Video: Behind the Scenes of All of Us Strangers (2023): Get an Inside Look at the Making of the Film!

But it's an incredibly brave thing to do. It feels like we're given an opportunity to fully immerse into Andrew's old life. and get to play these parts that he's written so beautifully for us. It was a really unusual experience. Not one I'd actually repeat ever again. I don't ever want to go back there.
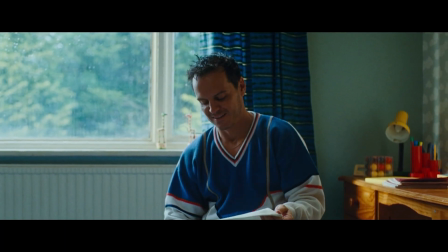[12:46]
The one thing that was really strange was sitting in my old bedroom and then hearing the film crew all around setting up things,
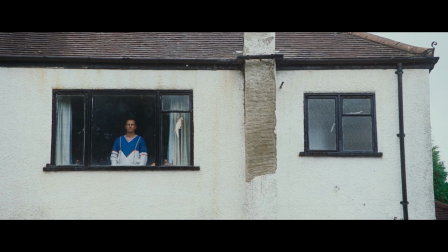[12:55]
talking about the scenes, all that kind of thing. And it was such a strange feeling to think that this is where I was when I was, like, six, seven years old. and the idea that you'd be back here all that time later filming in this house is so insane, completely insane.
Is this real?
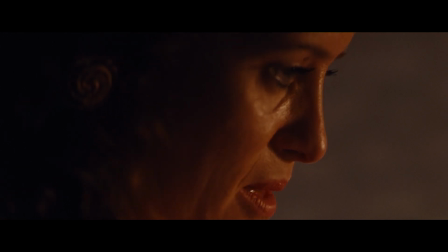[13:12] Does it feel real? Yeah. There you go then.
The house was like a sort of capsule to the 80s.
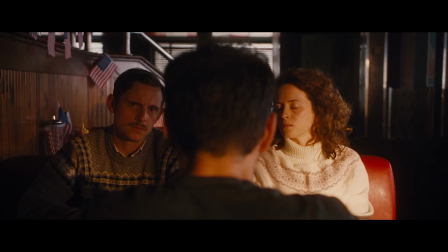[13:20]
I mean, it really was like going back in time. The design team, the costume team were sort of painstaking in their research.
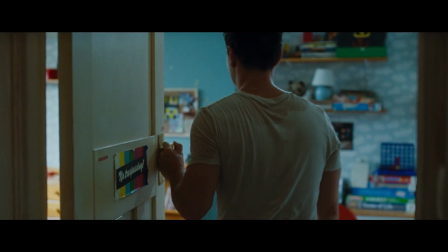[13:26]
When I went into Adam's childhood bedroom, there were so many things in there that I had in my own childhood bedroom. I was taking pictures of them and sending them to my siblings, going, oh my God, do you remember this? They just did that really beautifully.
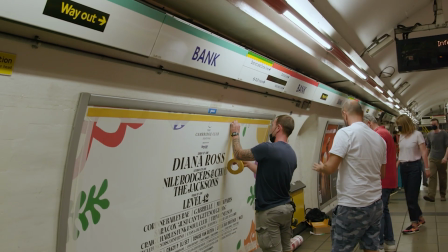[13:38]
It was easy for us all to recapture the 80s. Basically, we've all got photos. So we just looked at old photos from that time and saw how we used to look and what our houses were like and where we used to live.
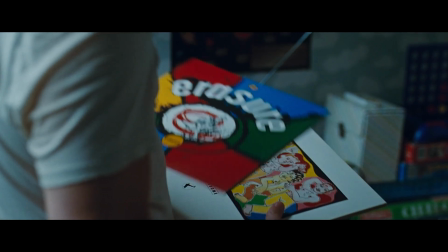[13:47]
You know, obviously things from Andrew's childhood that he should have, very specific albums that he wanted, you know, certain books of us dressing.
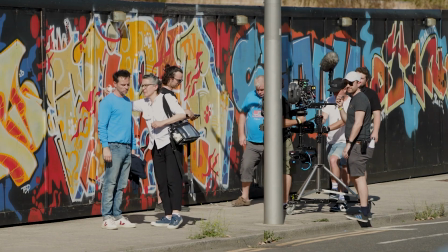[13:55]
Just bits and bobs and, you know, all certain games that he'd reference. For the hairstyles and the make-up, Andrew Haig didn't want to go overt the 80s. So when I initially did a mood board for him, I did lots of very 80s style, big perms, big hair.
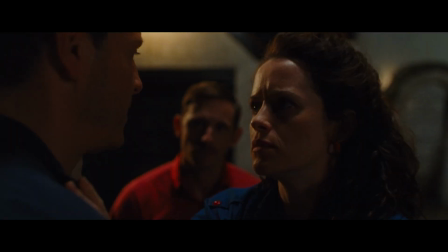[14:11]
And he was like, no, no, no, let's not go typical cliched 80s.
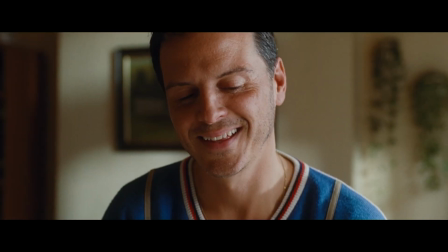[14:16]
Let's just rein it back in. I think everyone really enjoyed it because, you know, quite a few of the crew were around in the 80s growing up.
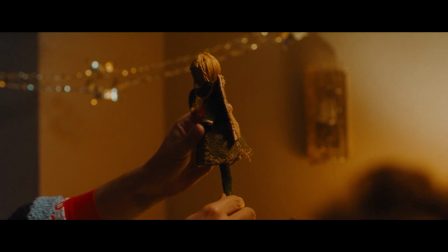[14:22]
So we were all able to sort of put our own little stamp on it in there. I would say it was a really fun one in terms of that.
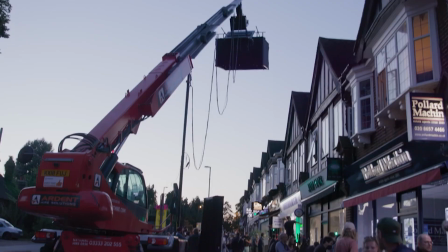[14:32]
The rest of it was pretty much all shot down in Sandestead, which is just outside Croydon. We shot in the park that's always been there.
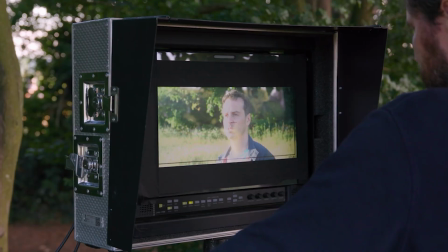[14:39] You're going to have some wind blowing, and these that will suddenly just, like, stop. Then you feel like someone's looking behind you, and you turn around and he's kind of standing here.
There's a shopping centre in Croydon that I remember going to as a kid a lot. Croydon, there's a slightly strange out-of-time feeling about it.
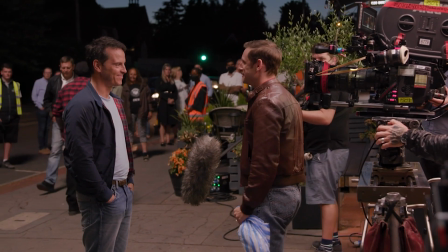[14:52]
It's like a vision of the future that was made in the 60s. In London itself, we did a little bit of shooting.
Next to the egg, Charlie. Take two. Action. We're basically the only ones here. Can you believe that? I mean, they haven't got security guards yet.
The modern side of the film is in this giant tower block, which is in Stratford in East London.
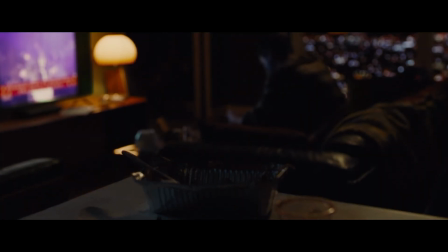[15:09]
It's such a key part of the story because it really symbolises the characters feeling very disconnected from the world. So we all had a real vision in mind. And then it was very tricky to find the right thing.
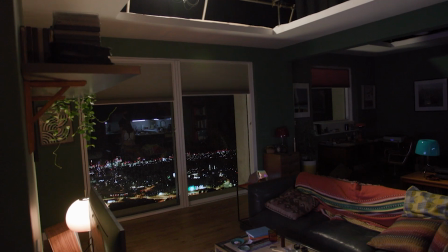[15:23]
So we did have to build it as a set. having scouted about 800 tower blocks. I like shooting on location as well as my preference. I much, much prefer it, but it's very hard to shoot in a high-rise apartment because they're a nightmare to light and you need to have lights outside and it's very, very difficult.
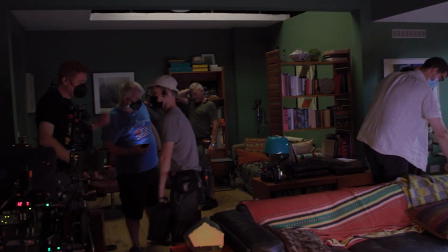[15:37]
So I knew we were going to have to probably build a set for that. The question you always have is what's going to be outside that apartment and in the olden days one might have put what's called green screen there, which means you can drop in an outside environment.
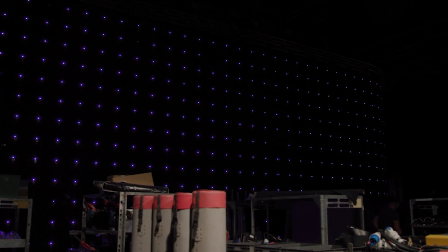[15:48]
We had a new technique on this, which was just a myriad of extraordinary TV screens, all locked together. We shot plates from the apartment block that we were basing our apartment block on and then they became
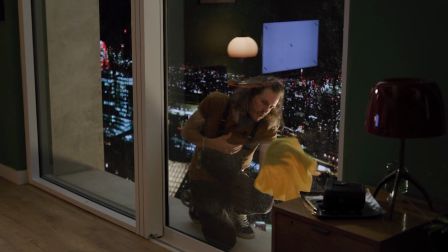[16:00]
the backdrop that was on this LED wall that surrounded the apartment that we built on the set.
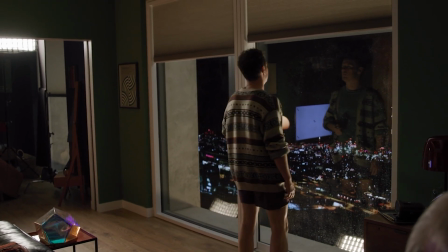[16:06]
You're giving the actors context on what they can be experiencing outside. They can use that to plant their performance, just to be able to take a completely black studio and then
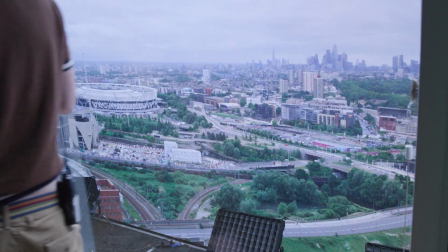[16:18]
you're creating the most intimate of scenes where anybody who watches would never question what's beyond the walls of the set.
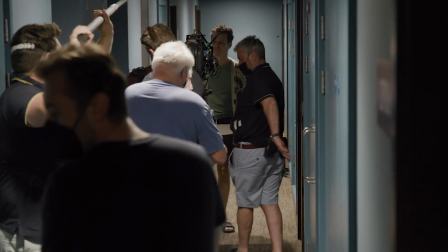[16:25]
There's such a beauty and an honour to them. I think that when you live in some of those apartments, it's very easy to feel very isolated from everybody else and feel like there is nobody else.